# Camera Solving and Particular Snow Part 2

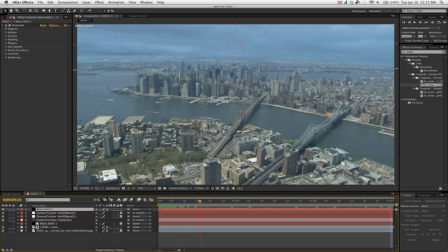Now the reason you can't see the snow is because the emitter options are too low. They're too low here, so you can bring those up.
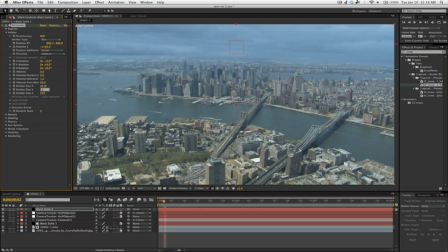And from my last comp, I know the values already, so I'll just type those in. So you can see the snow already in the back here, and bring the particles per second up.
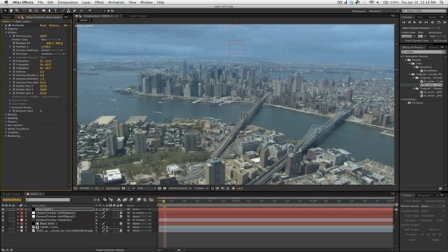I know that I have to bring this up quite a bit to make them visible. Now you can also come down to particle and boost the size as well. You don't want to do that too much. And also for snow, I suggest changing it from sphere to cloudette.
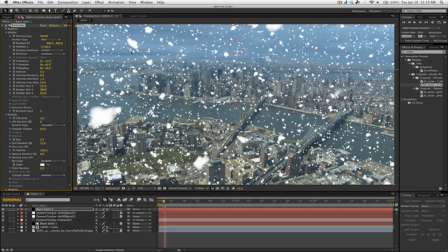And all that will do is it will create a little bit more of a ragged shape. And then you just bring up the feathering and drop the size.
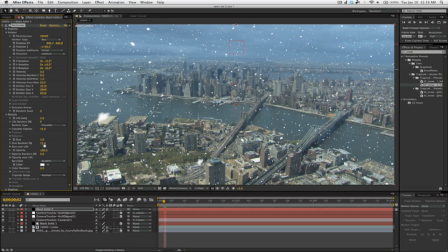So what you want to do next is you want to come down to rendering and turn on and make sure depth of field is selected for camera settings. Come down to camera, come down to camera options, and turn depth of field on.
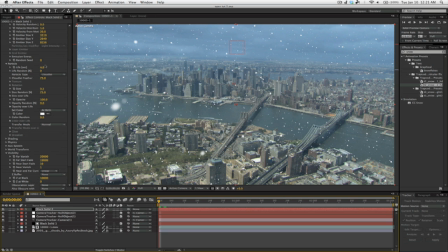Another option you probably want to play around with is the far vanish. If you bring that in, you'll see the particles in the background start to disappear.
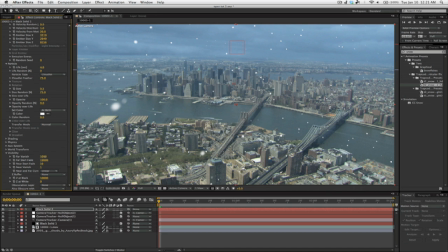And that's so that when you get a certain distance from the camera, there aren't so many particles. Now, another thing I did in the original comp was come over to the effects and presets and type in fast blur. And then I went over and I dragged that onto the snow layer and I brought that up to 4.
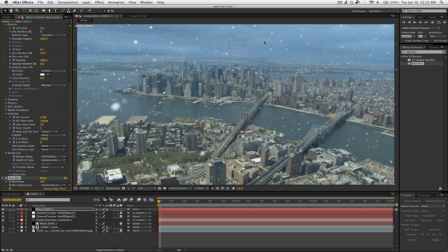And that creates a little bit more of a softness to the overall snowflakes and makes it just a little bit more, looks a little bit more realistic, I think. So as you can see, we have snowflakes that are coming in closer z-space and further z-space as long as x and y.
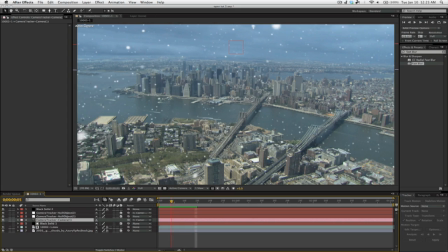And that is all powered by this camera, which we used in CameraTracker to solve right in our After Effects comp. It's pretty amazing, really, when not too long ago we had to go into a third-party program like Buju and then copy over the camera data.
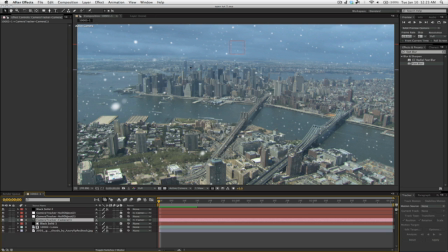So what we'll do now is do a little bit of overall color correction. Now you can press New, Adjustment layer, and the things I like to do, I like to bring in a tint first of all. When you drag the tint in, you'll see that everything will turn black and white,
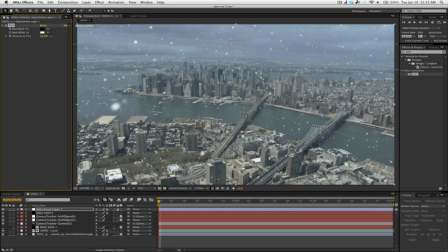but bring that down to 0 and bring it up until it looks bleak enough to match your scene, and I think that's just around 40%. And then go into curves, bring the curves onto the adjustment layer, and then play around with the darkness.
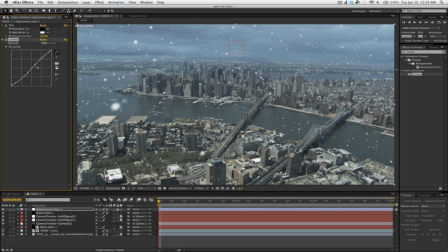Maybe bring a little bit of contrast in with an S-curve. But I think the main thing you should do is suck out the red and bring in a little bit of blue. Now, this is already a fairly blue shot to begin with, but now it looks downright cold.
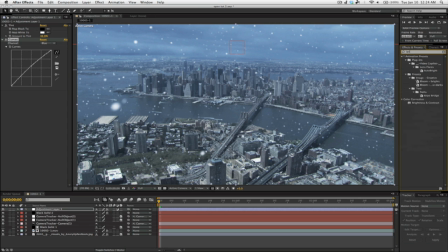Now the last thing, and this is completely optional depending on your contrast curve, is to bring in brightness and contrast and boost the contrast a little bit depending on what you're going for.
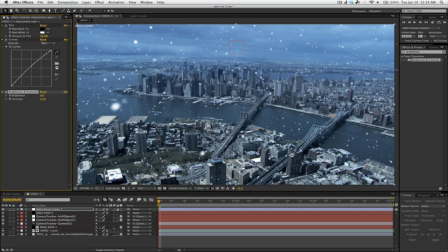Now I'm noticing that the more and more I do this, the lighter and lighter the sky looks. That's not so much a problem. I go into the RGB settings on the cloud layer in curves, and if I bring that down
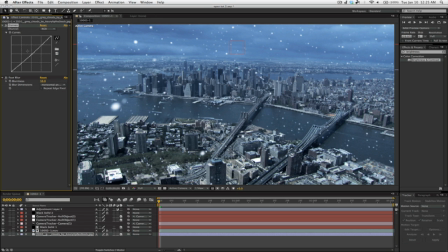to match the horizon line, you can match. And these little tiny adjustments in curves actually makes a really big difference, so keep that in mind. We've gone over quite a few things.